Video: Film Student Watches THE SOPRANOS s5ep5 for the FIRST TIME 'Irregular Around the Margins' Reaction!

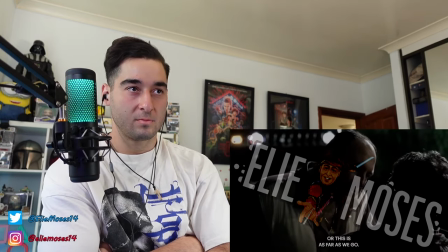[36:59] but this is as far as we go.
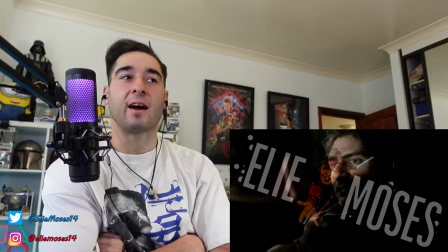[37:03]
Surely he's not next in line after this. Surely.
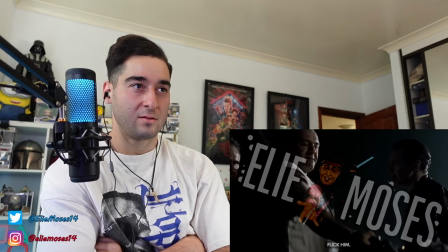[37:10] Motherfucker. Tony, come on. Listen to somebody else for a change. Fuck him. Tony, try it my way.
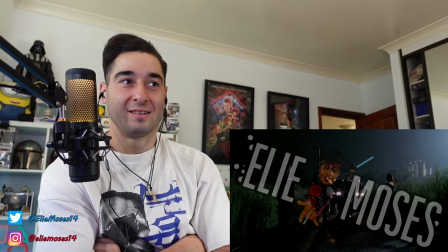[37:17] Listen to me. Tony B doesn't need to be here. Yo, I got it.
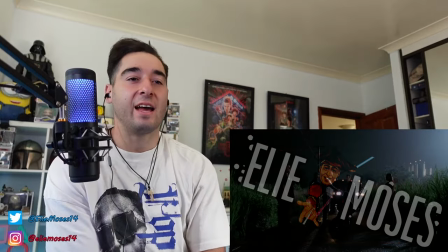[37:23]
Oh my gosh, this season's fantastic. And this really reminds me of the Paulie interaction.
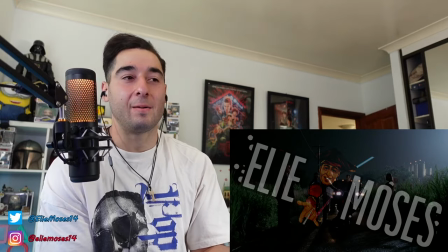[37:29]
Not the Paulie interaction. actually, the pussy when he got, you know, whacked, but obviously,
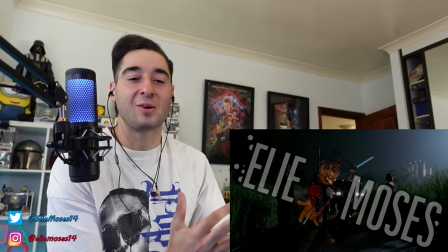[37:33]
it's a different location here, but it's the ability of the show to use the location, you know, not rely on traditional music or score,
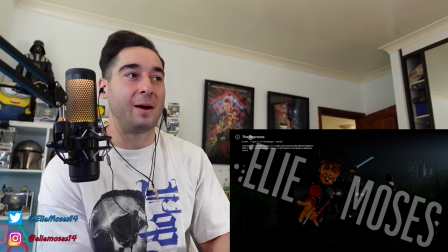[37:41]
which I said time and time again, you have these sort of, like, marshlands here,
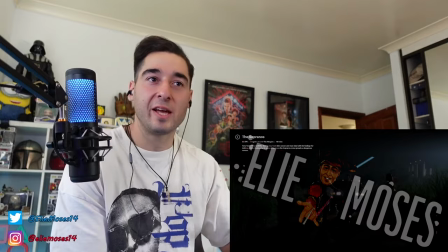[37:46]
or, like, the long grass area, and you're relying on the wind, you're relying on the rain to create that atmosphere,
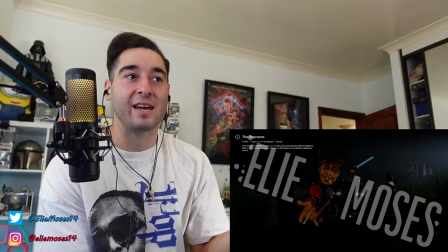[37:51]
you're relying on the natural lighting from the plantation, the headlights from the car here to light the characters up, and that's what this season's done so far,
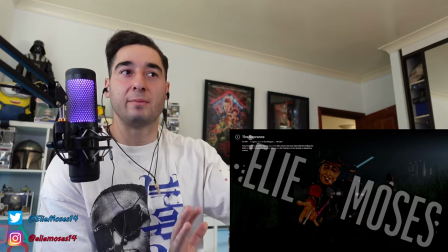[37:58]
I feel like it's relied a lot on natural lighting and that's why it looks a bit darker um and the colors look more natural and washed
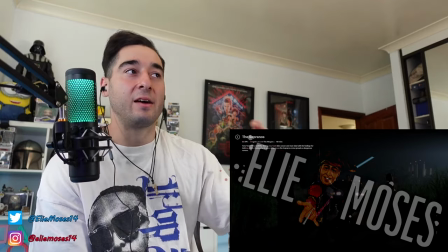[38:05]
um and it's absolutely fantastic and then again a testament I have to give to this season and its ability to you know create beautiful wide long
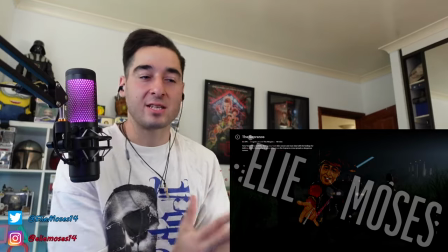[38:12]
shots of all the characters in frame and you know to have close-ups of characters and then cut away to everyone interacting in one scene and that's
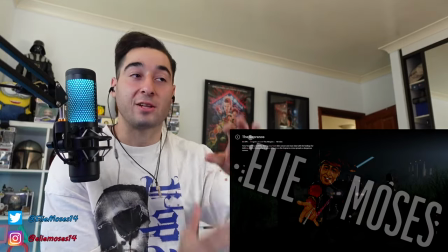[38:20]
what Breaking Bad and Better Call Saul I feel like took influence of from this show as well,
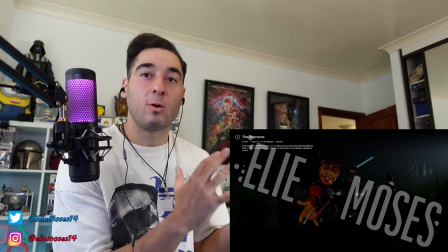[38:24]
is that having characters in one frame, in one shot, um, and having all the characters in the scene,
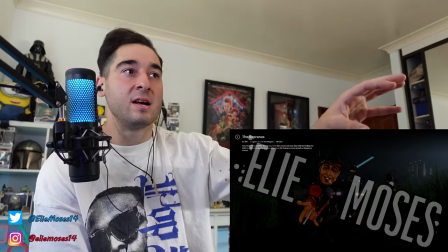[38:30]
um, in that one frame, and you can, you know, just focus on a character, um, in that frame and think, like, look at how they're acting, look at how they're acting, and it just adds to,
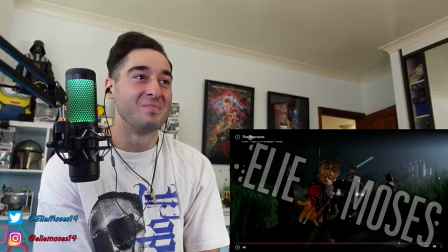[38:38]
like, the reality of the show, how almost real it feels, it's great, and they hold that long shot here as well, it's not a quick cutaway, oh, it's so good,
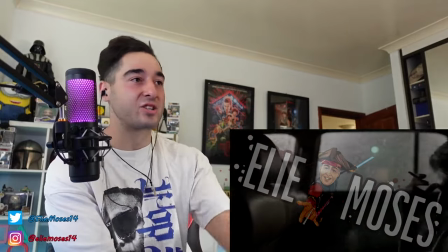[38:48]
and Chris got off, like, I feel like that's three strikes man how many strikes has he had oh
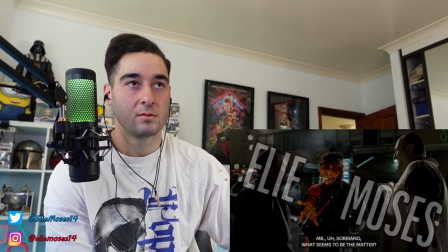[38:58] so this was the guy mr uh soriano what seems to be the matter soprano i'm fine it's my friend here needs to talk to you you
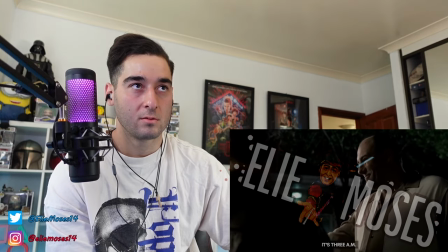[39:05] know where er admitting is right look uh you got someplace maybe we could talk it's 3 a.m and i just finished a 17 hour rotation was
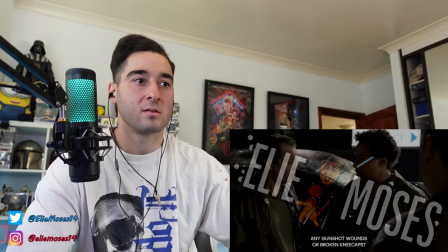[39:13] it this guy that spread the rumors gunshot wounds or broken kneecaps
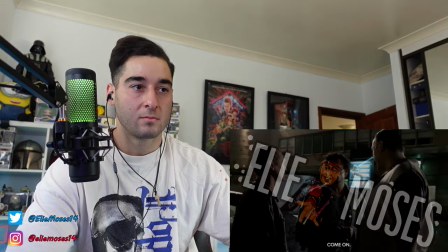[39:20] two minutes you're an excellent doctor that's why i brought him here come on okay i thought who spread the rumors about her moaning his like his name
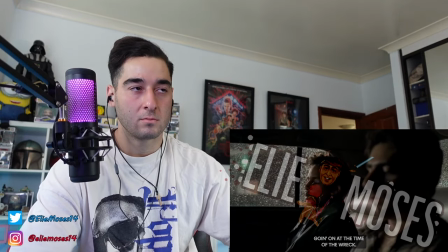[39:29] that there was oral sex going on at the time of the wreck listen hey hey just a second and naturally he's very upset so
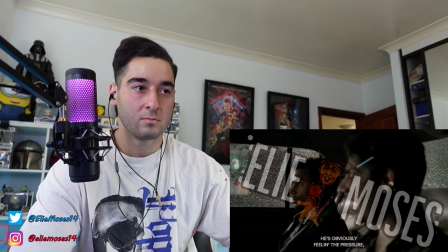[39:43] i need you to tell him there wasn't he's obviously feeling the pressure he's just gonna fucking lie
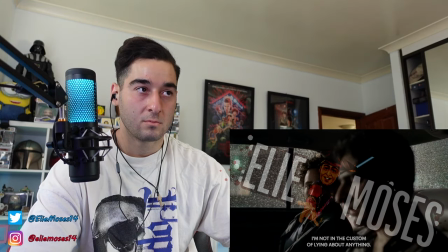[39:49] i'm not in the custom of lying about anything but whether
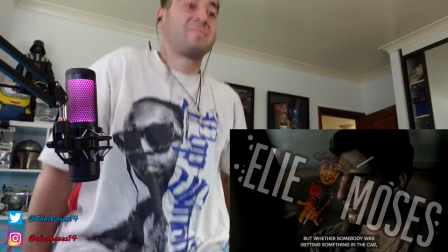[39:54] somebody was getting something in the car how could i possibly attest to that well as the attending
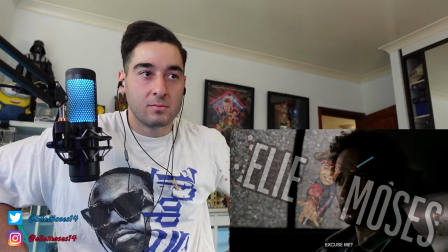[40:01] you could lose the cup attending it's not possible excuse me well for instance if she was wearing a seat
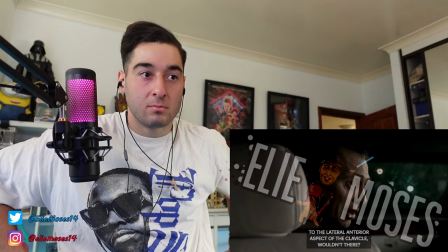[40:07] belt and there would have been abrasions to the lateral anterior aspect of the clavicle wouldn't there or the right mid sternum
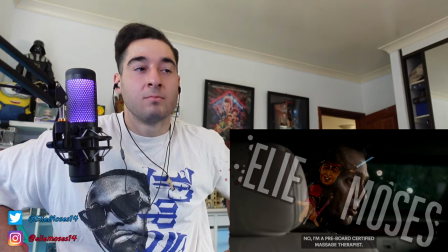[40:13] Are you a physician? No, I'm a Freeboard certified massage therapist Almost licensed So do you have any of those kind of things?
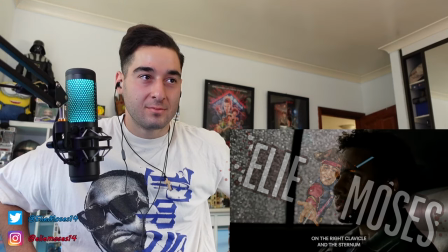[40:23] Actually, yes On the right clavicle and the sternum just above the xiphoid process Which would
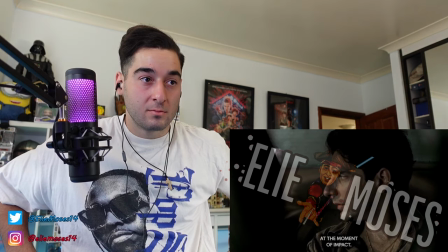[40:29] indicate An upright position at the moment of impact So what he's saying is that she was sitting up
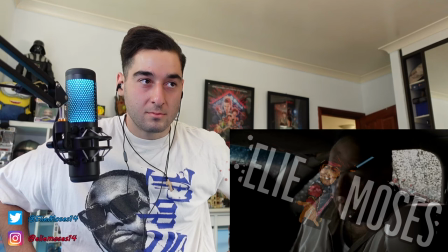[40:35] Alright Thank you, Doc
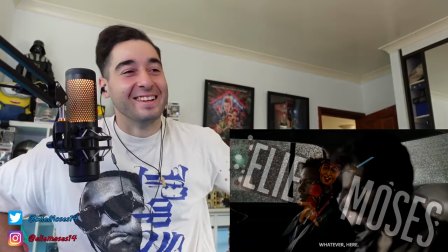[40:40] For the kids Make a wish someday Hey, I like this dog though.
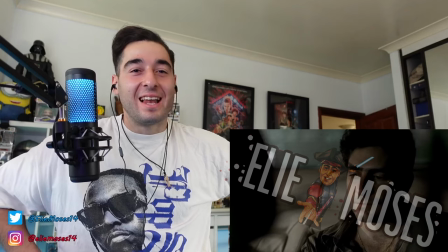[40:46]
I like this dog though. I like this dog though. He got morals and he stood by him.
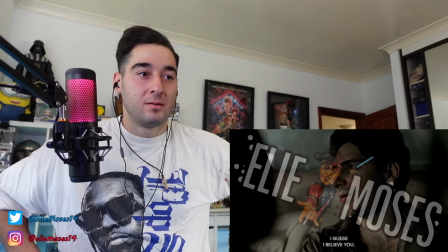[40:51] What do you want from me? I guess I believe you. I guess? That's not strong enough.
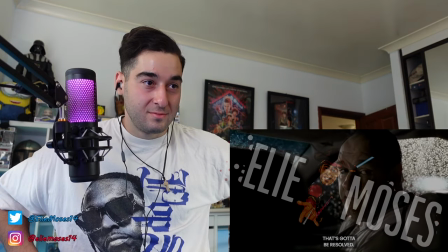[41:01] You two footed Vito. That's got to be resolved. He was fucking laughing, which was wrong.